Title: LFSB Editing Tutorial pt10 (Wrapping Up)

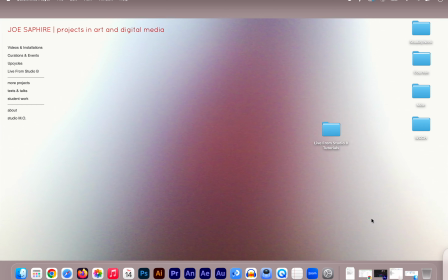[0:00]
Welcome to Joe's Tutorial Part 10, tailored specifically for the Live from Studio B project at Holyoke Community College. Okay, we've been through a lot of different features and approaches here.
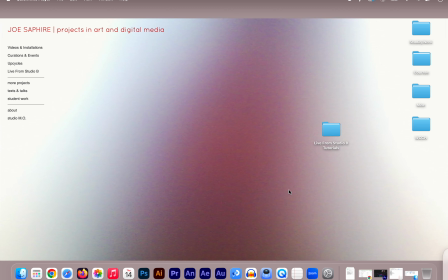[0:14]
We've just talked about some of the troubleshooting that may occur, how to handle the middle design of these shoots. And I would like to just talk about kind of final polishing, wrapping up,
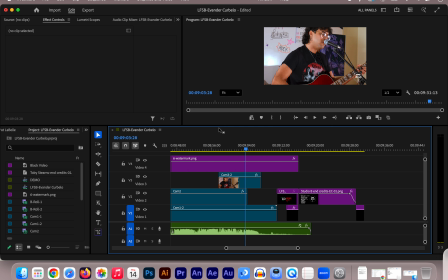[0:26]
exporting, all the things that we have to do to make this feel nice and clean and ready for export. Okay, so first of all, I've got a new project up here, Vendor Curbelo, just to get a little bit of a different take on that approach, and to show the end graphics and how we can handle that.
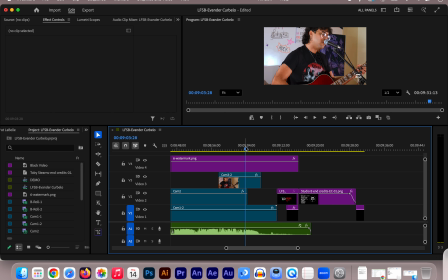[0:45]
Okay, so right at the end here, I'll show how this ends briefly.
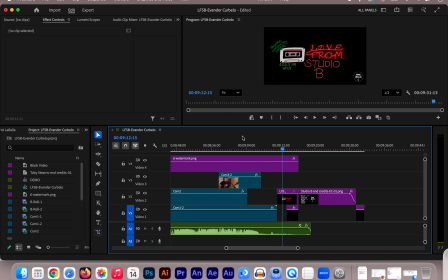[1:00]
Okay, nothing too fancy with that. No band-aids had to be put on, anything like that. It's just nice to use a little bit of that applause. It's always good to record more than you need so that even when we cut the visual, we can have that audio kind of spill out into our graphics a little bit and have a nice kind of closing
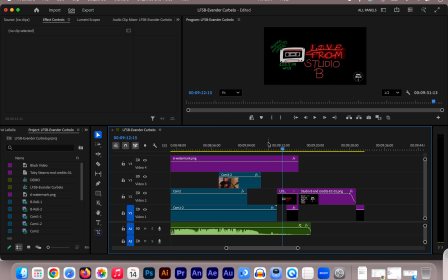[1:19]
moment there. And again, this is about style, so it's entirely up to you how you choose to end these videos.
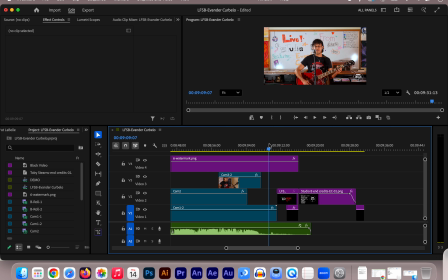[1:28]
So what I choose to do is cut the video
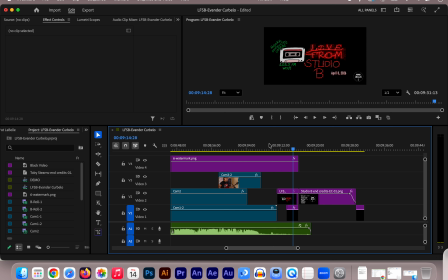[1:32]
and allow that audio to kind of lag through as the graphics and credits start to come on screen. Okay, so what we have here for the end graphics, I want to show them specifically.
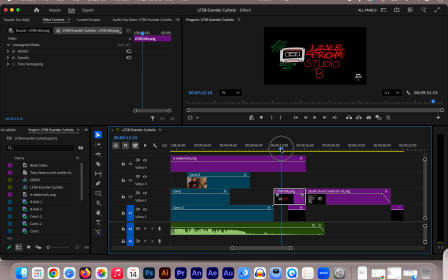[1:45]
We repeat a graphic, of course. This is the title from Flynn Paul that we used at the beginning. We can use it again here. One thing about this end graphic package, so I'll select them all to point out,
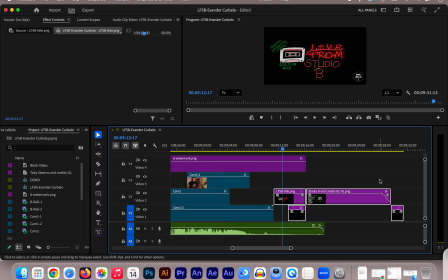[2:02]
this grouping of graphics, as I have gotten into the habit of editing these videos, I've simply copy and pasted and recycled the graphic parameters themselves. Of course, the actual information has to change. It's a different crew each time, so the end credits change.
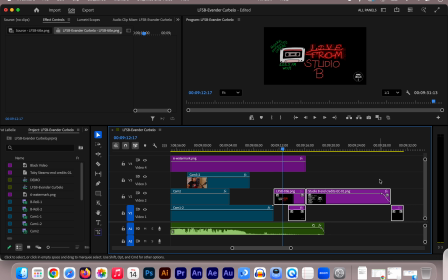[2:19]
The title slide never changes. It is the same. And the date, of course, changes as well. So what I do is copy paste this grouping into my next edit, just so I don't have to reinvent all the parameters and reset things in that way,
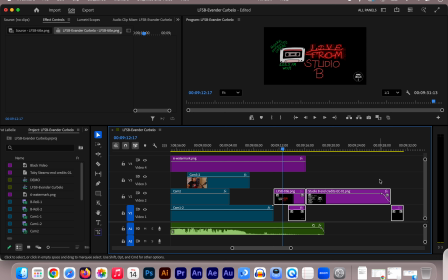[2:35]
and recycle what's working, and then simply swap things out and replace them there. So if you have multiple edits that you're working from or you're continuing on, that's a really good tool to use, or a good trick to use.
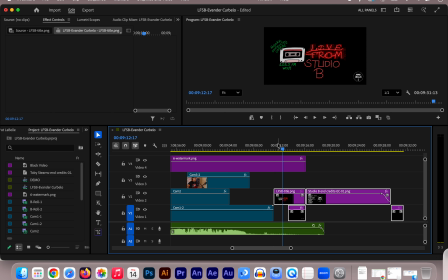[2:51]
Okay, if you don't, these graphics have to be imported into your project so that they can be dragged in. So we've already talked about graphics in a previous tutorial. One thing I did not mention in that tutorial is the watermark itself. So I'll double click that to see what that is.
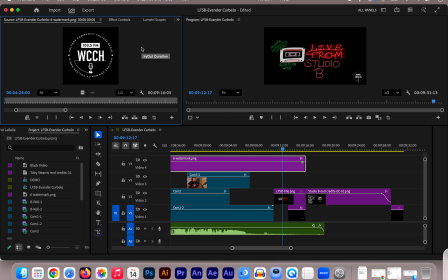[3:06]
So we've got a little watermark that carries through the entire edit to identify WCCH. So if I come back down here to my sequence, I'll zoom way out and notice that watermark graphic is at the very first frame.
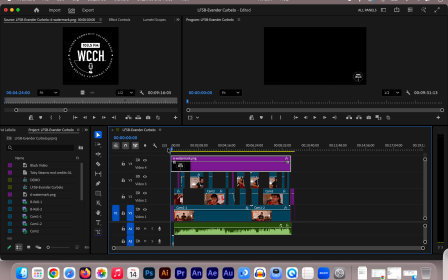[3:23]
Okay, so if I bring my playhead to the very beginning and hit play, so even before our title slide graphic emerges, we have the watermark on screen. I tend to cut the watermark. I'll zoom back in here to the end.
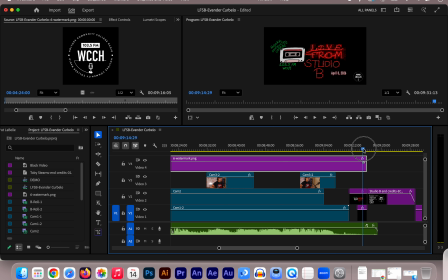[3:40]
I cut the watermark at the end of the title slide and date, just because it's redundant. By the time we have the credits on, we already have that enlarged with that graphic. Okay, so that should be on screen for the whole time. So we have credit where credit's due for the makers of this series.
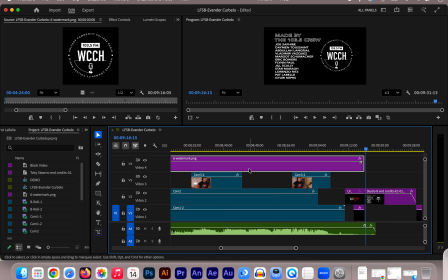[3:59]
The nice thing about the trick of simply copy and pasting between projects is that, you know, all the parameters are set and you don't have to worry about reformatting, resizing things. And it also makes things look consistent, that every edit, the watermark, for instance,
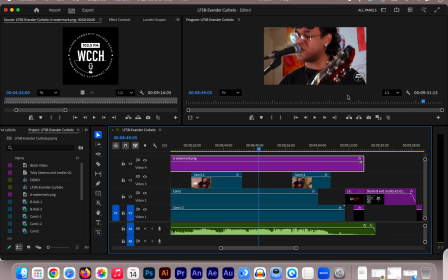[4:17]
is, you know, the same size and position in each video export. So if you don't have that luxury, then you just have to reformat it a little bit. Okay, so if you notice, if I clicked on my watermark graphic,
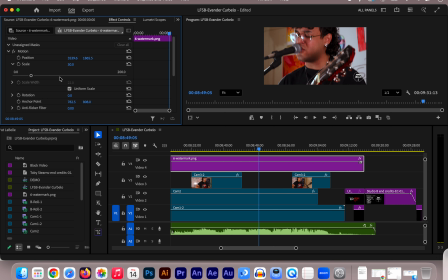[4:32]
and if I go into my effect controls that are associated with it, things have been adjusted here. So that's that graphic is much bigger than it needs to be in its original source form. So I've scaled it down. And the position, of course, has changed. That graphic would rest dead center on screen.
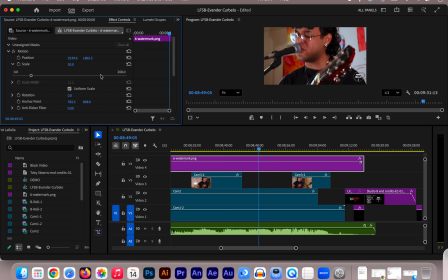[4:51]
So just moving it to where it belongs in that bottom right of the image. So a few things that need to be adjusted. You can kind of see them here. You can redo that each time. Of course, it's not the end of the world if it's a little bit different. You can trust your eyes on that.
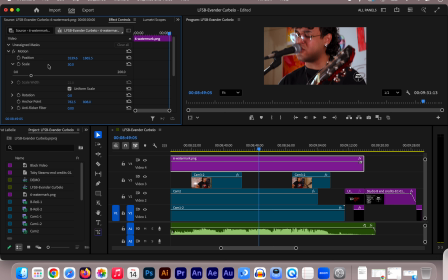[5:09]
Or just like the end credit kind of package graphics, you can recycle it from shoot to shoot. Okay, but regardless, these graphics have to be available over here in your media bin that's associated with the project sequence that's open.
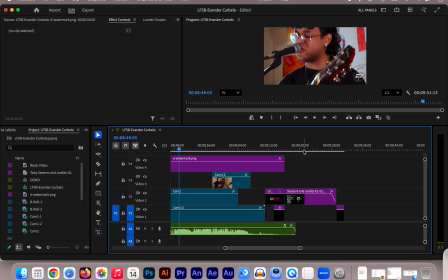[5:26]
So that would be an import, right? So we'd go in and import those graphics if we don't already have them.
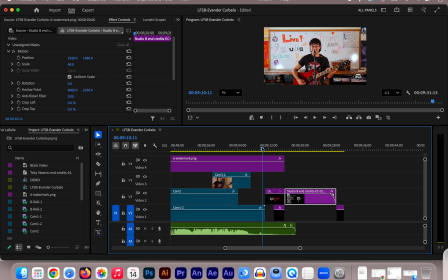[5:32]
Okay, so what we have here is I like to go from our cut directly into our title slide again.
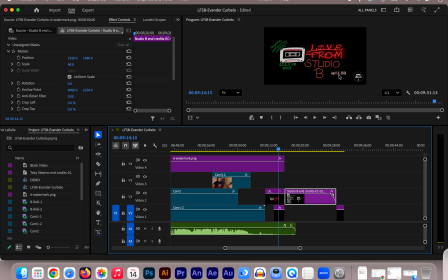[5:41]
I've added a graphic here, as you can see, the date. And this I did not do in Illustrator or anything else. I just had that graphic created in Premiere. Okay, so that too, if you like it and the effects that have been placed on it, then feel free to copy paste it, right?
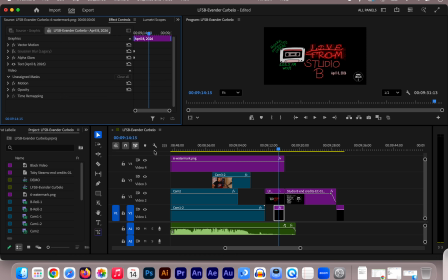[6:00]
If you have it from a previous edit. If you don't, then just make some choices about that. How do you want that text to appear? And then once you create a set of parameters that look good to you, you can certainly recycle that graphic yourself between edits.
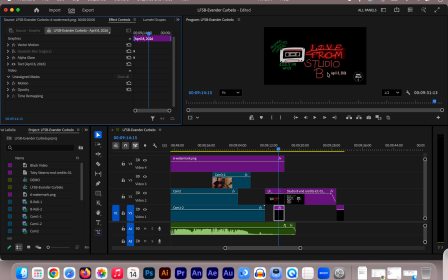[6:19]
So what I've done with that graphic, I've obviously placed it in a very particular space to fit in with Flynn's design. So it emerges after a moment of that title slide being on screen. Okay, and as it did, I also added a few things just for fun.
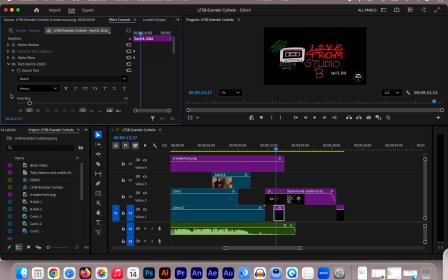[6:38]
So graphics that make it a little more unique. So this is the text information, font size, kerning, all that kind of information is there. The color is there as well. And I've added what's called an alpha glow with a color that is in some way derived from Flynn's design.
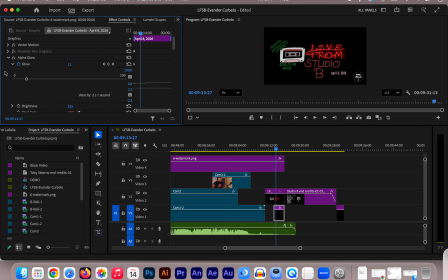[6:57]
So it's just these little kind of design choices, whatever Premiere is capable of in terms of these graphic designs, you can kind of get comfortable with them and explore them yourself. So I'll show how that appears in the effect controls window as it emerges.
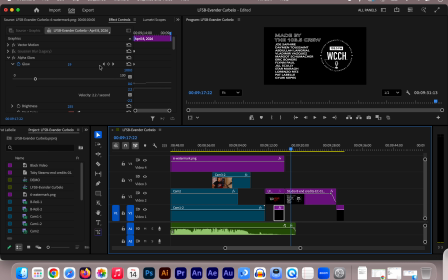[7:12]
Okay, we can see in real time that that glow is evolving just a little bit over the course of it being on screen. Give it a little bit of animation. Okay, so the title slide on screen for a shorter duration, and then we cut immediately to the end title graphics,
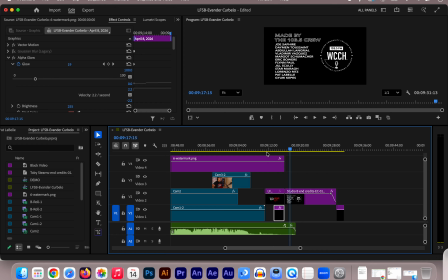[7:30]
which I've demonstrated how to create in Illustrator, or again, you can remake entirely using Premiere Graphics if you prefer. This, of course, we keep on screen a little bit longer so that we can read all of those names, and that's how we kind of close out.
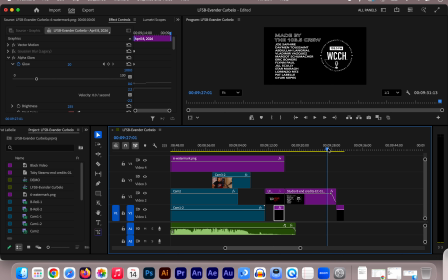[7:46]
I've put a little fade out with opacity on that frame, just so we have a nice kind of ending to the video timeline itself. Okay, all of that is flexible, but this package seems to work well.
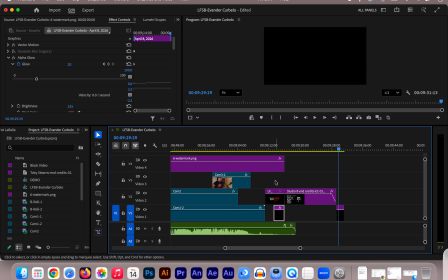[8:01]
Doesn't linger on screen too long, and makes sure the information about the shoot is provided.